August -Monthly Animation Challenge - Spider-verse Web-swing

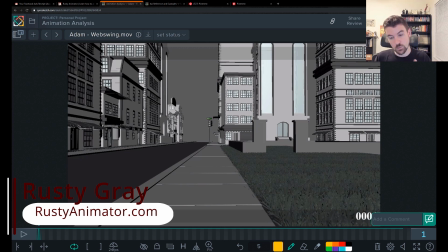1:56 Alright, so I'm going to take a quick look at all the animations, give some overall feedback, and we're going to dive deeper into 2 of these animations.
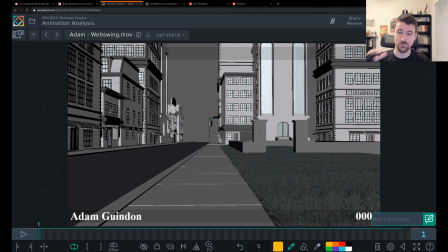2:04 I want to go all out for you guys because you went all out this month with the Spider-Verse challenge, so let's do this. Adam shot here.
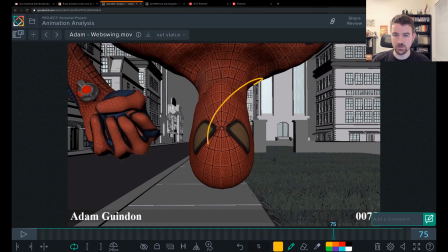2:17 I like the idea of having him come and face camera and surprise us like this,
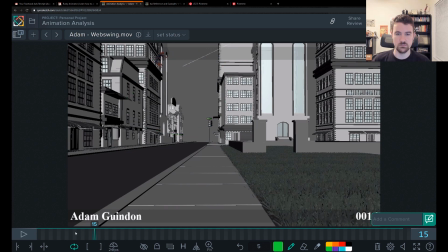2:22 and I like the simplicity of his, it's like 1 swing, 2 swing, so I like that. What I don't buy is the direction change. It feels a bit linear and forced.
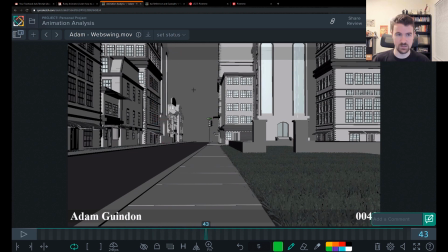2:35 There's also a huge lack of weight and drag on him. So going forward, I would continue to work on that stuff, Adam.
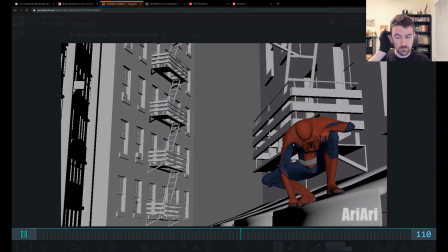2:45 Ari. This is pretty cool, even though, we're blocking plus, like stepped or just blocking.
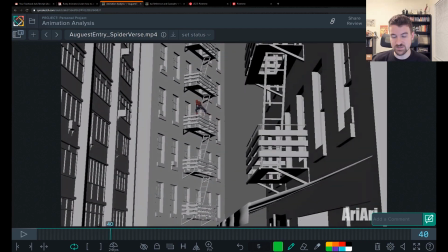2:54 I like that it's simple, but it's still dynamic. Like we got a little bit of a camera move here.
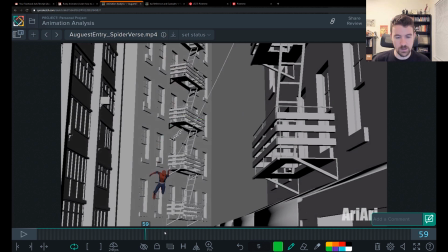3:00 He's coming from off screen far away and then lands close to us.
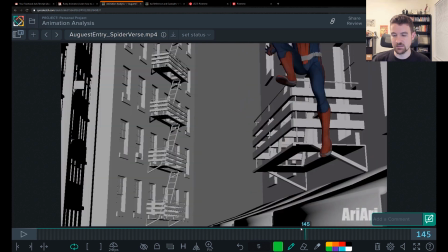3:06 And I like that you
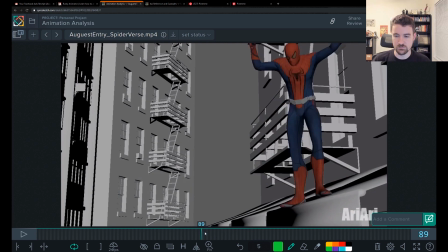3:09 gave thought into the settle here, that there's some up and down in those hips after he lands and recovery.
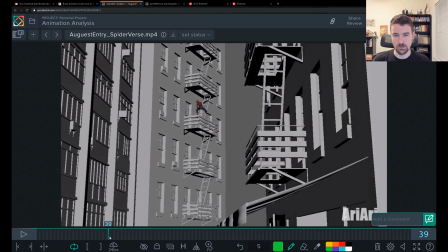3:15 Also cool to have the spidey sense tingling in this moment. I really wish there was a lot more weight and hang time in this drop, though.
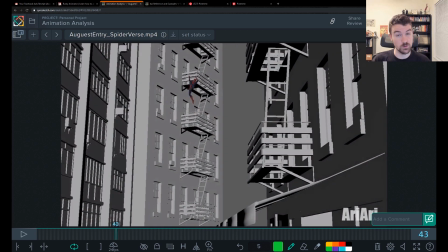3:23 That would be huge. So I would continue to work on that stuff as you do challenges like this.
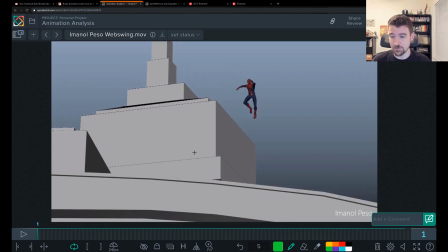3:34 Emanol. Hopefully I said that right. Emanol Peso. Let's check this out.
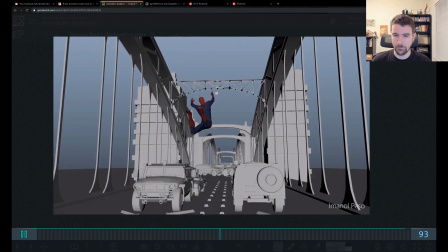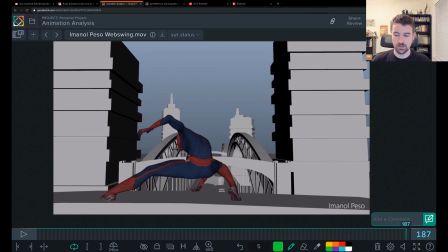3:45 Okay, cool.
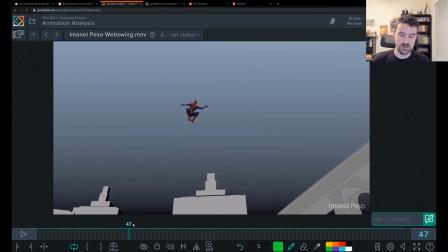3:49 I think there's a lot going on here. It's like super dynamic, super involved, a lot of actions.
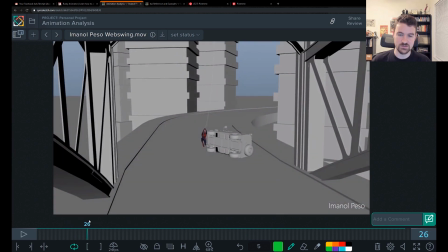3:55 Going forward, I'd probably simplify this, so don't do such an epic shot like this.
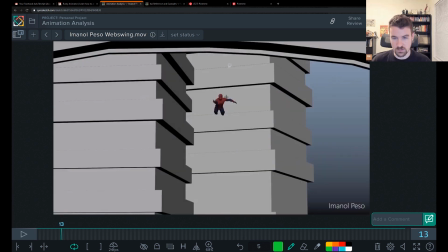4:00 There's a lot of moments where you need a lot of drag and extra weight in the body,
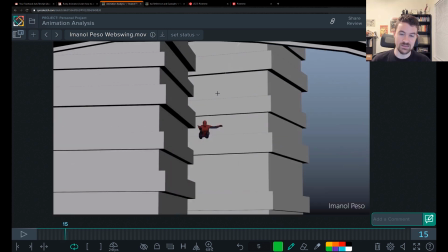4:05 and direction change or the direction of the body with where he's facing.
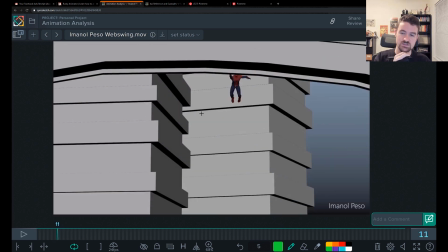4:11 Try to make them more line up. The body's really facing more straight on, and he's kind of coming at this angle.
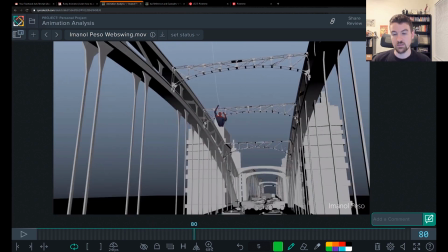4:19 So I would try to make all that work. The biggest problem for me is this camera cut.
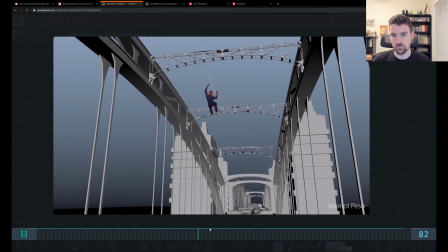4:25 It's very jarring. It feels like we were moving at a really big, fast pace, and then bam, we get hit with the brakes.
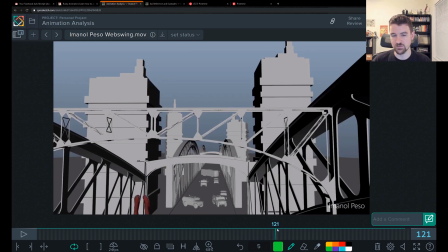4:32 There's like a car collision right here because the camera still stops moving.
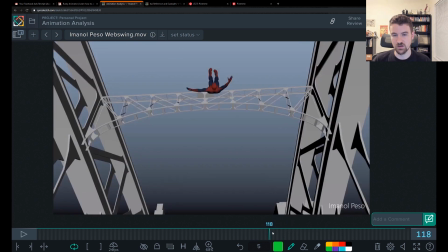4:36 It's very jarring to the eye with this cut, not only compositionally, but with that stop.
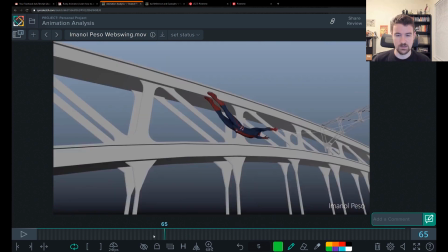4:45 And I'm really wondering why there needs to be a cut. If the camera's able to follow him through all of this action,
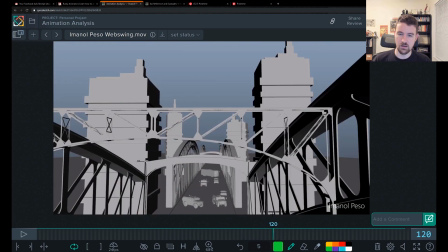4:55 and then up into the swing.
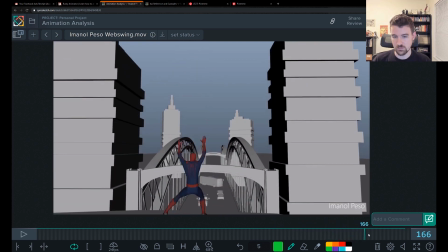4:57 Let's just have the camera continue following him all the way, like, you know, with this move included down to the end.
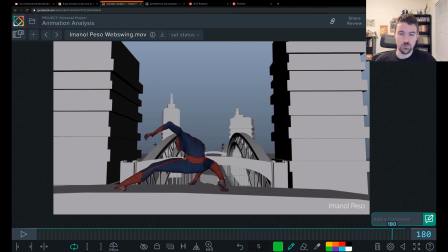5:05 Simplify that. And simplify your shots going forward so you can really hone on those mechanics and make them much stronger.
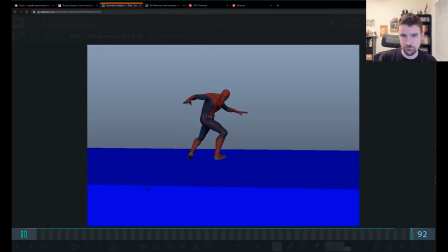5:13 Rich here did this, this Spider-Man web shot,
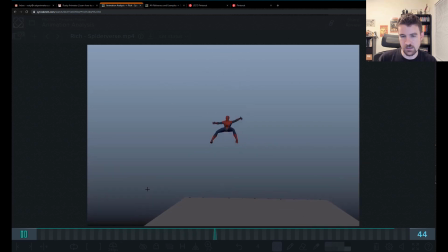5:19 and I like that you just had like one move and it was like a web shot, pull up into the air and land.
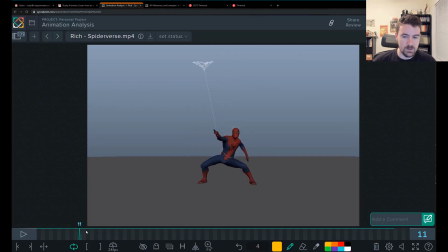5:30 So it's fairly simple. I think you're getting into trouble with the camera right now. I think it's confusing you. It's very jarring to the eye to have him, the way that his spacing, how he's moving so far up into frame, and then he's coming back down into frame.
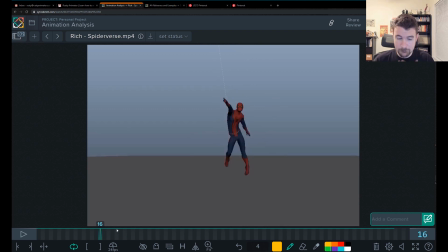5:47 I think that's the camera move is really getting in your way there. So going forward, I would just kill the camera for now. And I think to body mechanics wise, there's a lot of floatiness in terms of the hip up and down. Doesn't feel heavy.
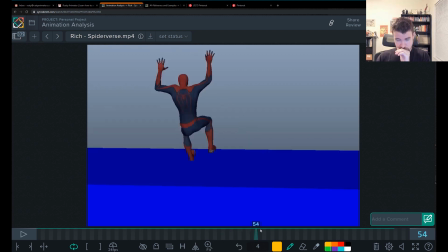6:05 And then the limbs.
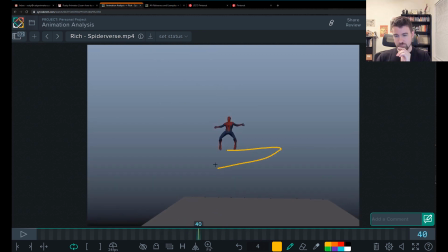6:09 The limbs are like coming out and in an even manner where they're drifty. And the same deal with how it comes forward to camera and how it moves, you know, how it drags from behind and comes forward.
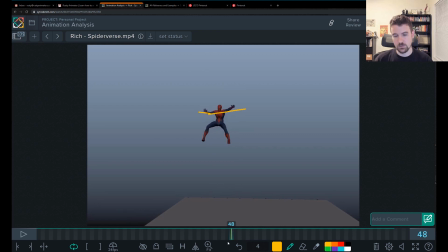6:27 So it's floaty that way as well, and you're getting a lot of tweening. So with all the other shots that you've seen in this challenge, and you've seen how they've break things down to be even simpler, I might just have, like, you know, a shot like Spider-Man dropping and landing,
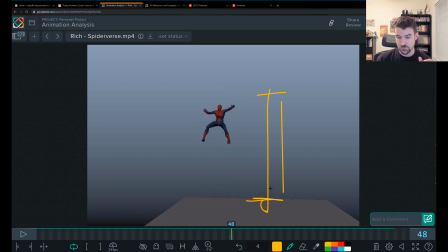6:43 and that's what you work on, and you're working on that weight for that drop to make him feel like he's heavy, and you're working on that overlap with the spine, and you're working on getting rid of the twinning and the drag and the limbs. So I would recommend you just do even simpler shots going forward.
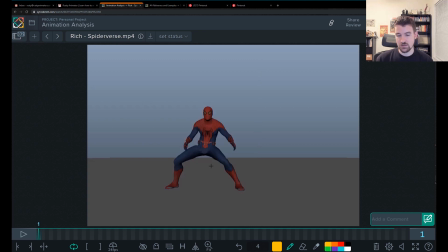7:00 So it's like just Spider-Man dropping and he hits a cool pose, and maybe it's even Spider-Man that's down here and he's like, you know how he gets close to the floor and he's got like his hand down here and another one over here,
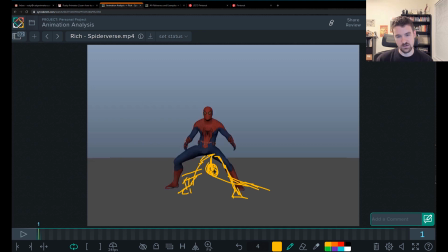7:15 and this leg might be out a little bit and he's like looking up at you. Could be like a cool pose like that. He just like drops in, hits the ground, hits that pose, and that's what you're working on with a still camera. I would really recommend that going forward, Rich. I think that's how you're going to learn the most. But great job jumping into this challenge and giving it a shot anyway.
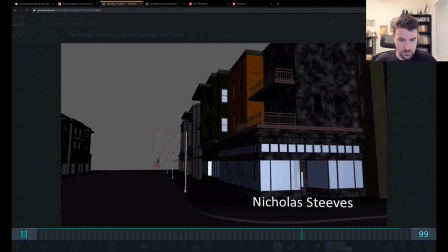7:37 Nicholas here did this one, and it's pretty cool.
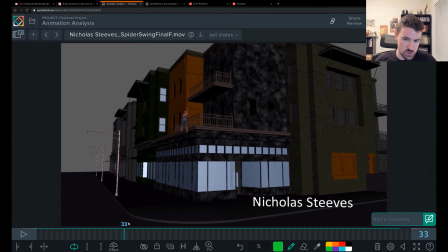7:43 I like the different rhythm of like swing, jump, or like land and run,
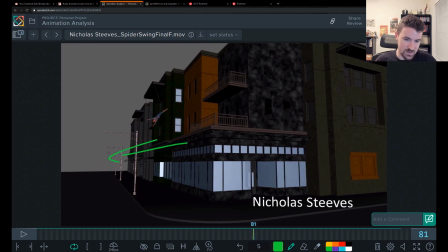7:52 and then go like a sideways jump into this
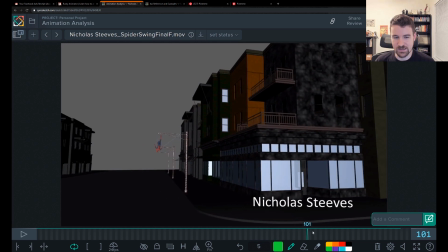7:57 like almost like Cirque du Soleil, like web swing onto the light pole.
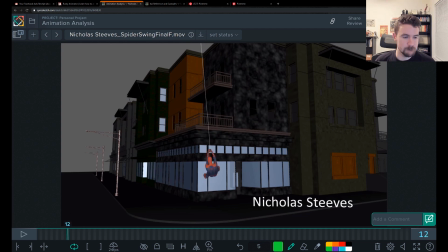He's really dragging back there without his hips going up, so I think you're overdoing it.
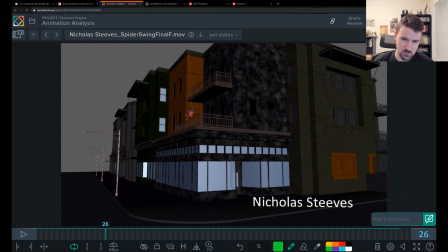8:22 Like, you're just dragging back too early with the upper spine, and it would have been nicer for him to kind of like fall into the run rather than like pause and then go.
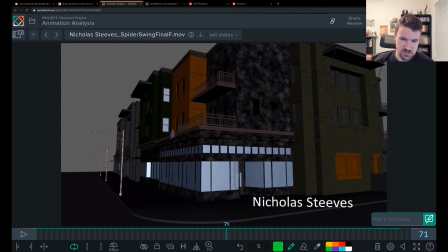8:36 Overall, the weight feels off for a lot of these, and the direction change is very sudden. He's facing forward, and all of a sudden he just goes to the left. The whole anticipation, probably even the squash pose here leading into it, would start to push him, like he would start to angle his body that way to move that direction.
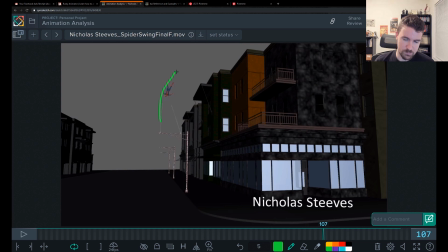8:55 And especially this arc here going up bugs me, because it doesn't feel like it arcs and then comes down. It feels like it arcs, you know, it's not going from screen left to screen right. It's going up, stopping, and then kind of coming back.
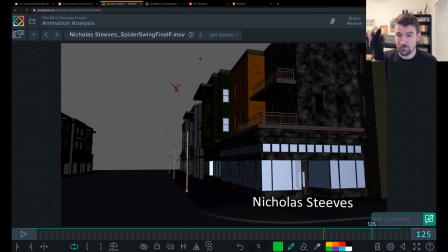9:09 It's really hard to do those direction changes midair without having like a web shot and then a pull to change that direction. So you can feel that right through here. How he kind of like spins in place and then shoots back this way.
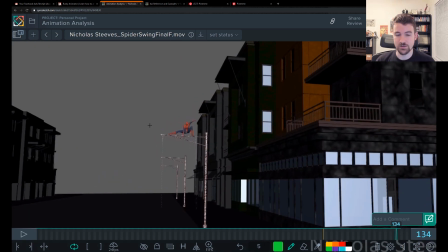9:26 Also would have benefited to do what like Ari did with that settle and have some recovery here. Some up and down, some overlap on that body as he settles into it.
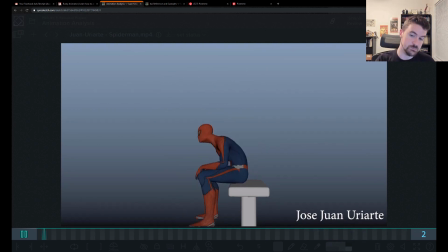9:41 Love the simplicity of this.
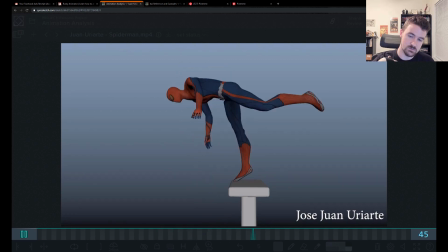9:43 This is, you know, a great mechanical exercise to just get better with weight and overlap and all that stuff.
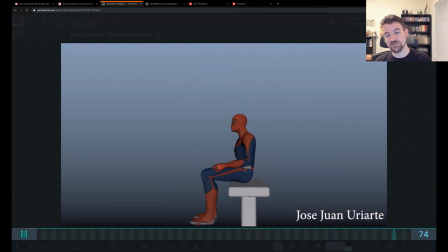9:52 I'm a bit confused why Spider-Man would be sitting on a bench and then front flip back onto sitting on the bench. But it's a good exercise.
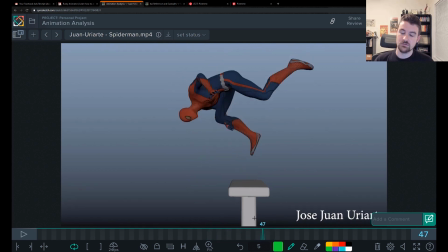10:00 Right now for me, this is super floaty, and that's all coming down to the bouncing ball really here first,
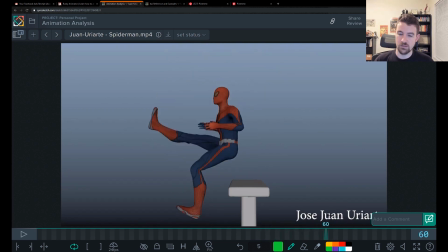10:09 before worrying about the overlap, the way that he just kind of floats into place here.